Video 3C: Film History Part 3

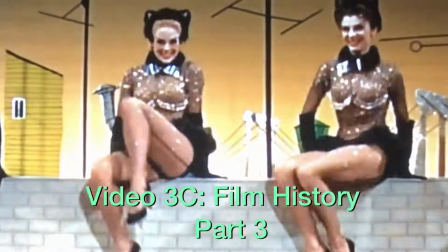(0:02)
Here
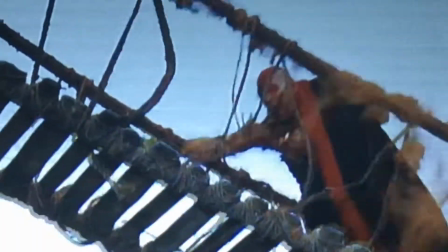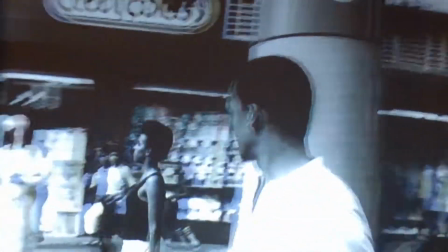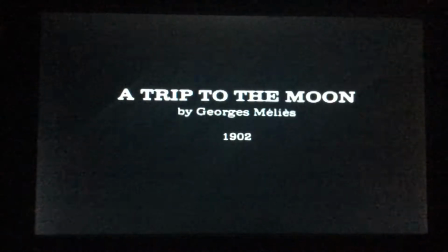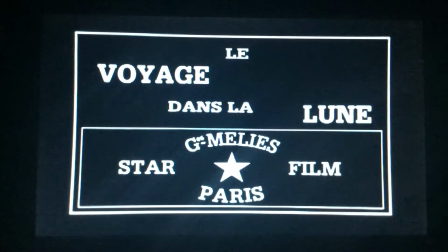(0:28)
we have A Trip to the Moon by Georges Méliès.
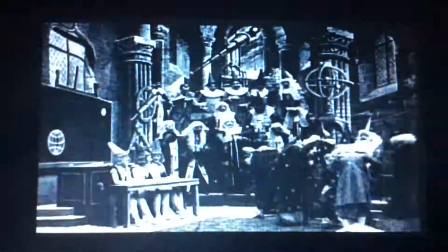(0:31)
Now, I want to tell you that I really believe you should watch a version of A Trip to the Moon on YouTube,
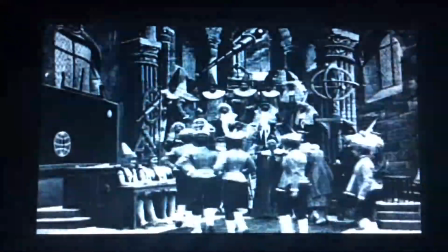(0:38)
because I am recording this and talking about it at the same time.
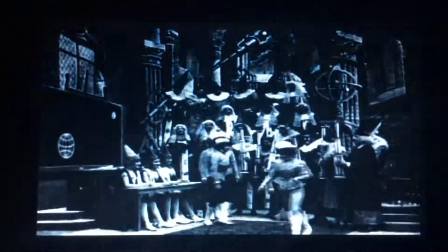(0:43)
The aspect ratio is not perfect on this recording, so I definitely recommend watching it on YouTube.
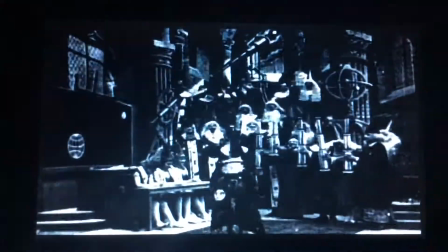(0:50)
So here we are with A Trip to the Moon in the opening scene. And right away, we see some similarities to early cinema history.
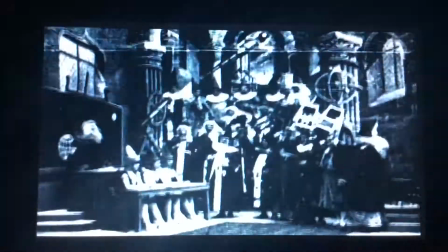(0:58)
We have no editings, no close-ups, no medium shots.
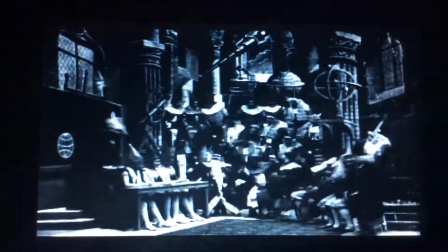(1:03)
It's all long shots. The action is shot in front of the camera as if the camera is a member of an audience.
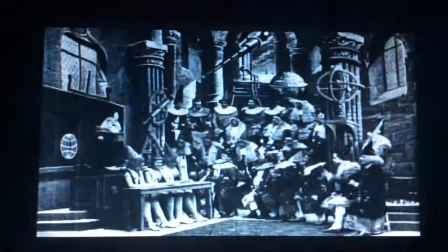(1:12)
Now, with the look at Trip to the Moon,
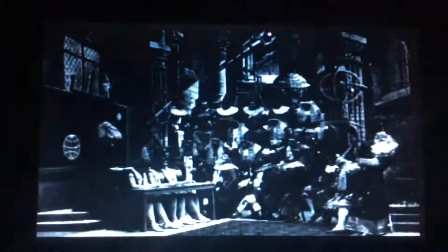(1:14)
we're going to see a lot of codes and conventions that we normally find in sci-fi of today.
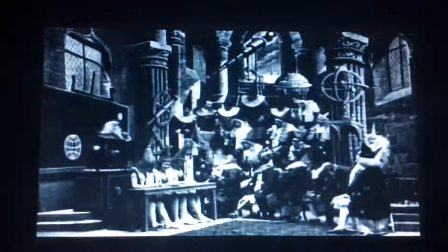(1:21)
So here we are with scientists in the theater as the lead scientist explains his idea of a mission to the moon.
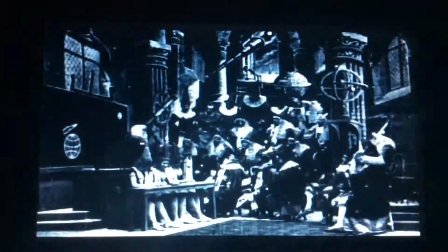(1:30)
And of course, there's always conflict. And so a lot of the scientists don't believe that his ideas are good and fights break out.
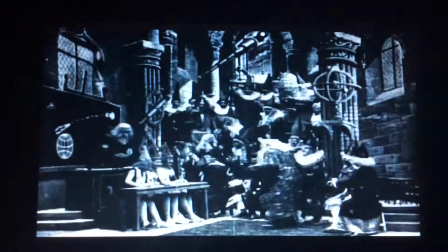(1:37)
Now I want you to notice the mise-en-scene because a lot of early cinema borrows from the theater.
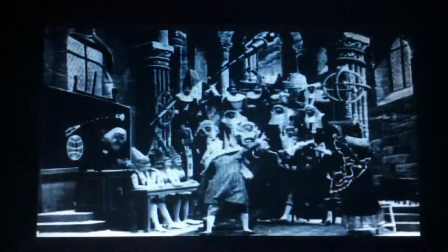(1:44)
And we can see that this set is painted. It is constructed.
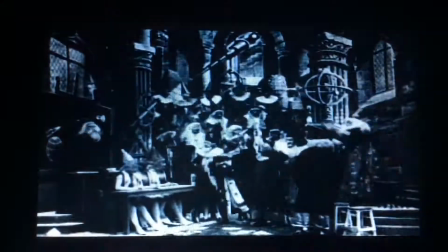(1:49)
We would find it like this in a Baroque theater. From the Renaissance, it uses one-point perspective to give a feeling of depth.
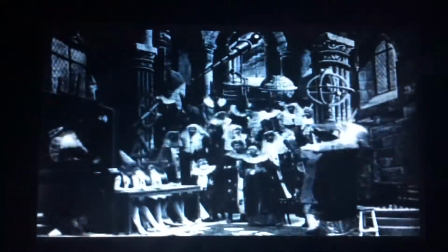(1:59)
And notice the scientist's costumes or garb.
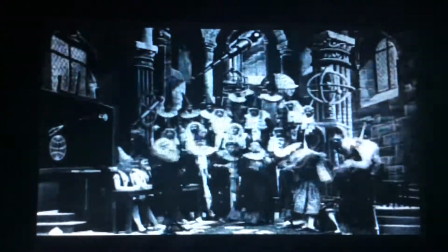(2:03)
These scientists are wearing the costume of a wizard.
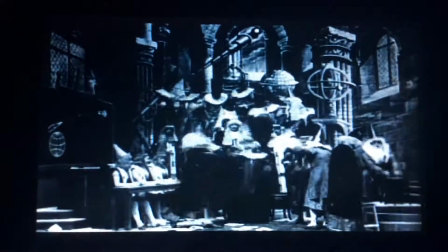(2:09)
Because I think one of the things you have to understand is that science
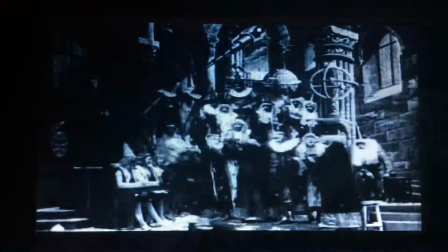(2:15)
at this point is thought of as magical. and I think even today we think of science as a kind of magic.
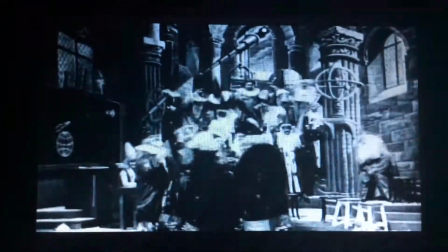(2:21) Upon order,
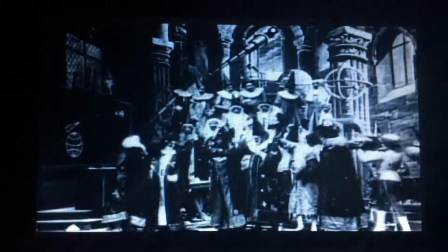(2:26) five landed men make up their minds to go with him. The mind servants bring traveling suits.
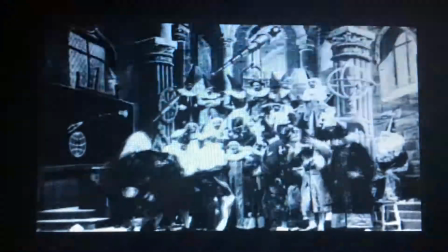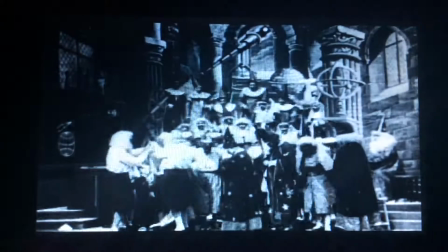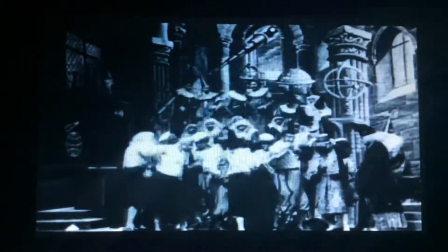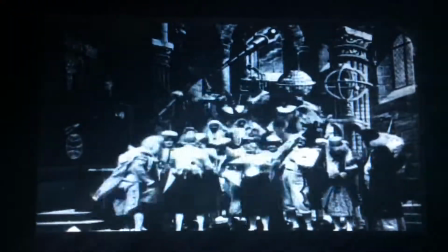(2:47)
Notice the acting style as well throughout the film.
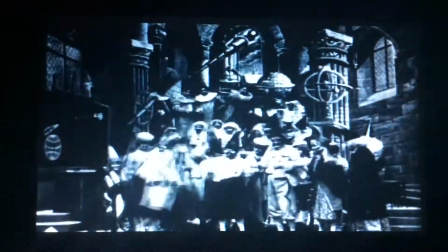(2:52)
It's all stock gestures to show enthusiasm,
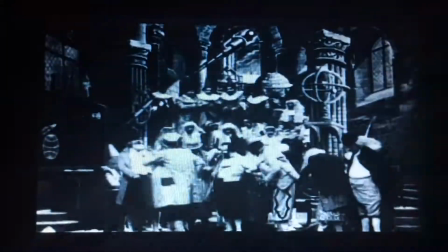(2:57)
or to show angst, or to show upset.
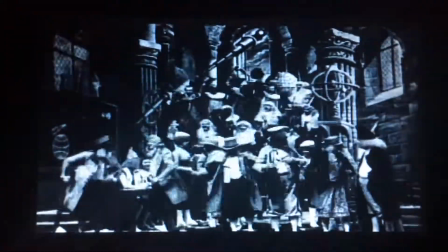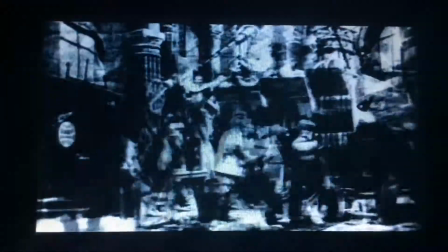(3:06)
set. And every single one of these shots is a long shot.
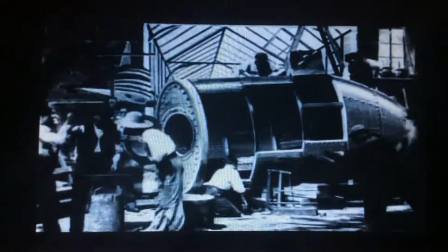(3:11)
Now we just had our first cross-dissolve, and one of the things Georges Méliès is credited with is creating cross-dissolves and face to black to tell a story.
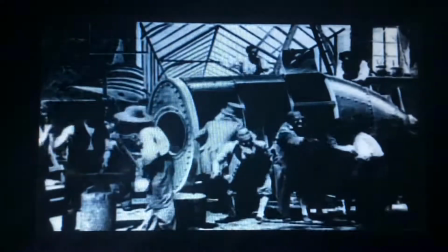(3:19)
Now this set I absolutely adore because we get to see a portion of Georges Méliès's movie studio.
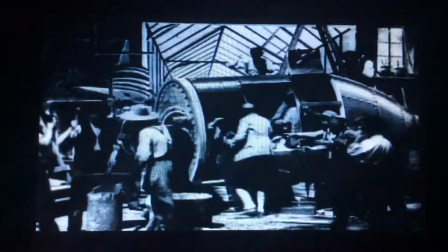(3:27)
You'll notice the back, this thing that looks like a greenhouse. Well, of course it looks like the greenhouse.
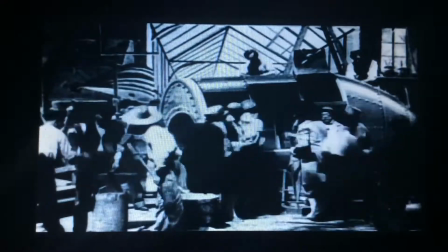(3:32)
You need a lot of light in order to get the image onto the celluloid and ribbon film.
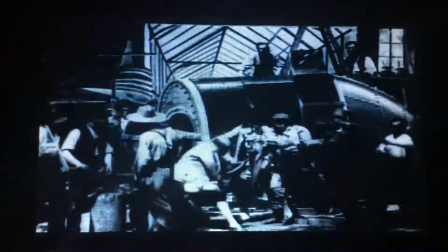(3:36)
So we get to see a little bit of what Georges Méliès's studio looks like from the inside.
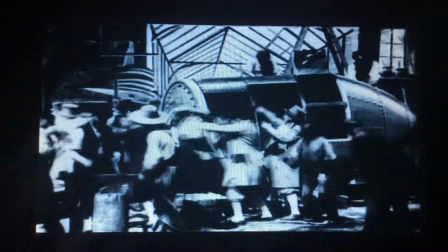(3:42)
Now, one of the characters just fell into a tub of nitric acid. I'm not sure if you heard that. It's a moment of comedy that the audience in 1902 would have found funny.
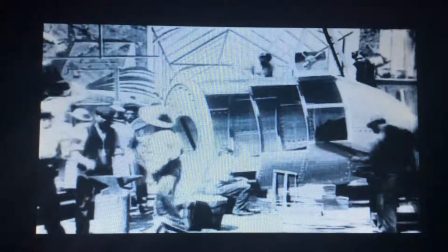(3:52)
But notice as these men are working on the rocket, there's not really real work occurring.
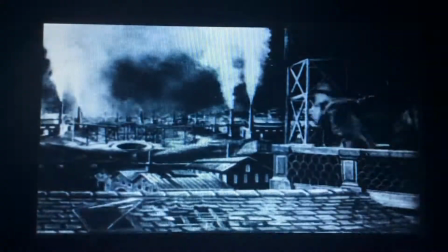(3:57)
It's all pretend. Now, Georges Méliès loved his smoke and mirrors to create his effects, remember he was a magician.